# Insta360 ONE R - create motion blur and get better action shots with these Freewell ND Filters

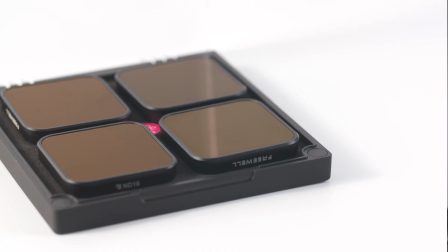In this video, I'm going to be looking at this Freewell ND filter set for the Insta360 ONE R with the 4K mod.
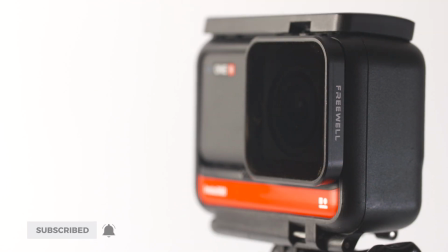What do they do, why do you need them, and how can you easily select which one to use? So let's get straight to it.
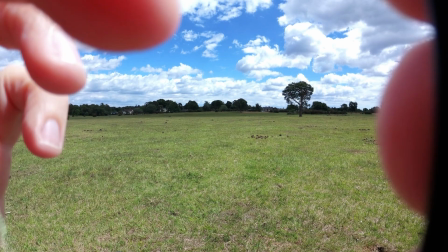The main purpose of an ND filter is to reduce the amount of light that enters the camera. You can then adjust the shutter speed, which allows you to create motion blur. The key is to create enough motion blur so your shot looks natural to the human eye. And when you're shooting video, you really want to go by the 180-degree rule, which means your shutter speed should be double your frame rate. So over here in the UK, we shoot at 25 frames per second. So my shutter speed should be set at a 50th of a second in order to get what is perceived by the eye as natural motion.
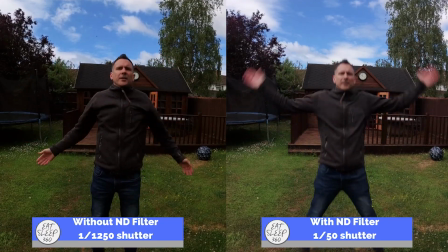We want to create natural motion blur in the action that we see in our videos instead of a jaggedy, stuttery type image. And this is where ND filters come in, because they allow us to have more control over the shutter speed by reducing the amount of light that comes into the camera. So I use any excuse to get my nunchucks out, and this video clip gives you a really good example of the correct shutter speed and the incorrect shutter speed and how it affects the motion blur in the shot.
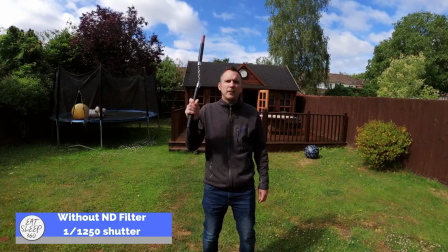So without the ND filter, to get the correct exposure so the shot looks the correct brightness, I'm using a
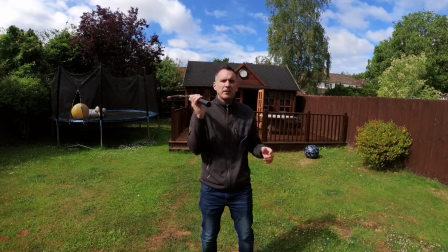1250th shutter, and the action isn't how the human eye would naturally see it, and it's a bit stuttery.
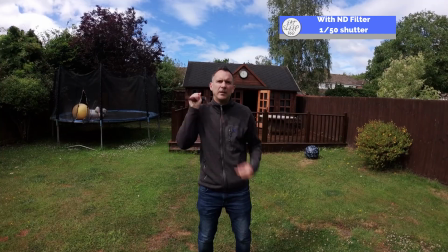If I now use the ND filter, I can reduce the shutter speed to a 50th of a second,
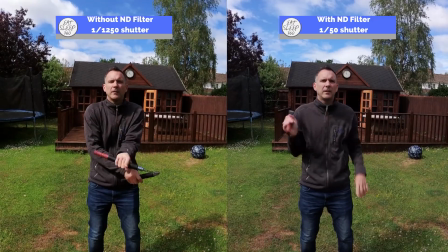and this then introduces motion blur that the eye would perceive as natural, so the shot now looks more realistic.
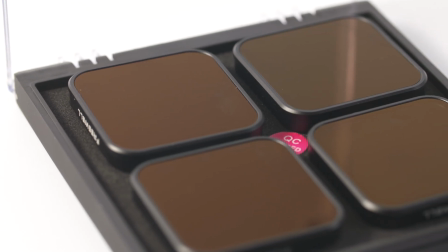This set comes with 4 filters which are stored in a plastic case with a magnetic closure so it stays closed.
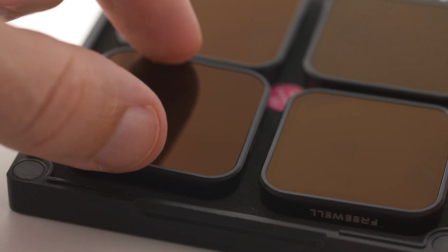Each filter sits on a fitted foam base, so all the filters are held in place securely.
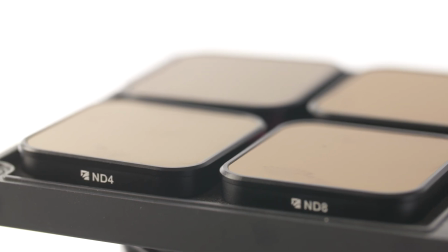And in the set you have an ND4, an ND8,
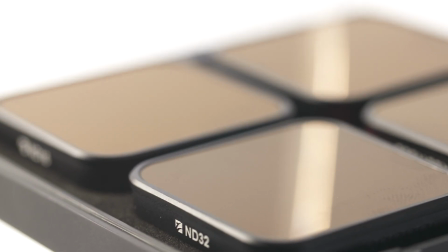an ND16 and an ND32, and I'll talk in more detail about what they mean in a moment.
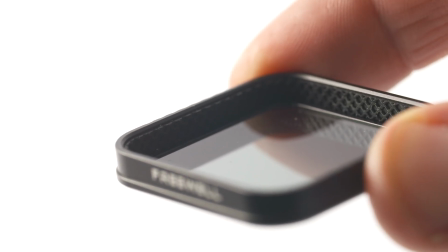The filters come fixed in a metal frame and they have a small rubber gasket which helps them fix securely over the 4K mod,
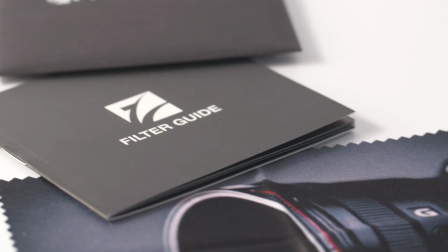and it prevents any damage to the camera's body. The filters also come with a filter guide and a lens cloth. The different numbers on the ND filters refer to the level of darkness that the filter creates, so the higher the number, the darker the image will be. The ND4 filter reduces the amount of light entering the camera by 2 stops. So on a camera iris, which is effectively the eye of the camera, when you close the iris by 1 stop, you're halving the amount of light that enters the camera. So if you reduce the amount of light by 2 stops, then you're halving the amount of light and then halving it again. The ND8 reduces the amount of light by 3 stops, the ND16 reduces the amount of light by 4 stops, and the ND32 reduces the amount of light by 5 stops. I was always told about the principle of KISS, an acronym which has a number of different variations, but the one I'm familiar with is Keep It Simple, Stupid. Now I'm not sure whether that was because people thought I was simple or stupid or both. And who cares? I know it works, so I want to keep this as simple as possible, so all you need to remember is the higher the number, the darker the filter and the darker the image. As a basic guide, you can use the ND4 for overcast, dull weather, and ND8 you could look at using in partial cloud, slightly overcast but a little bit brighter, and ND16 and ND32 you can use in normal bright sunny conditions. But you don't even need to remember that. The easiest way to know what filter to use is by following these simple steps.
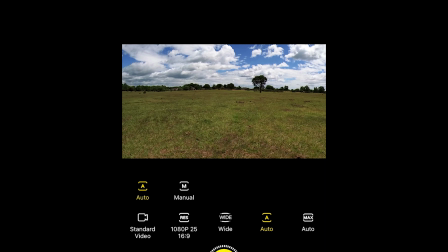The first thing you need to do on the app is set your camera to manual settings.
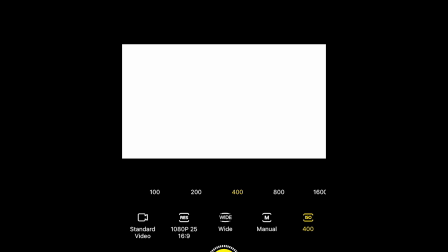Now set your shutter speed to double your frame rate, so a 50th in the UK, elsewhere it may be a 60th.
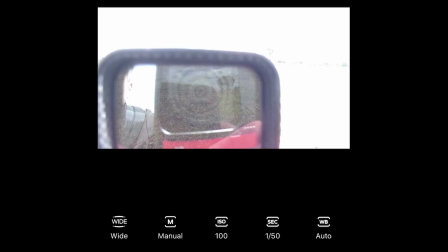Put your ISO on 100 as this will give you the cleanest image. And now you simply hold the filter in front of the lens and see how it affects your shot.
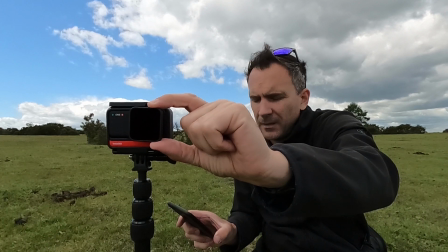And using the rough guide that I've given you above, you don't have to go through every filter because you'll know roughly what filter to start with.
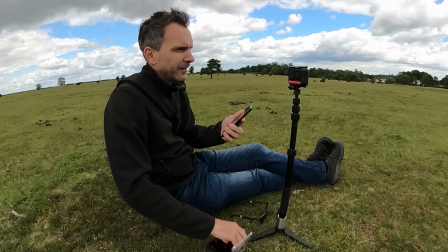So for this shot here, it was a bright sunny day, so I set the camera to manual, the ISO on 100 and the shutter to a 50th.
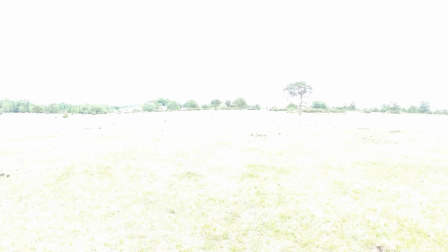The shot is clearly way too bright and everything is overexposed.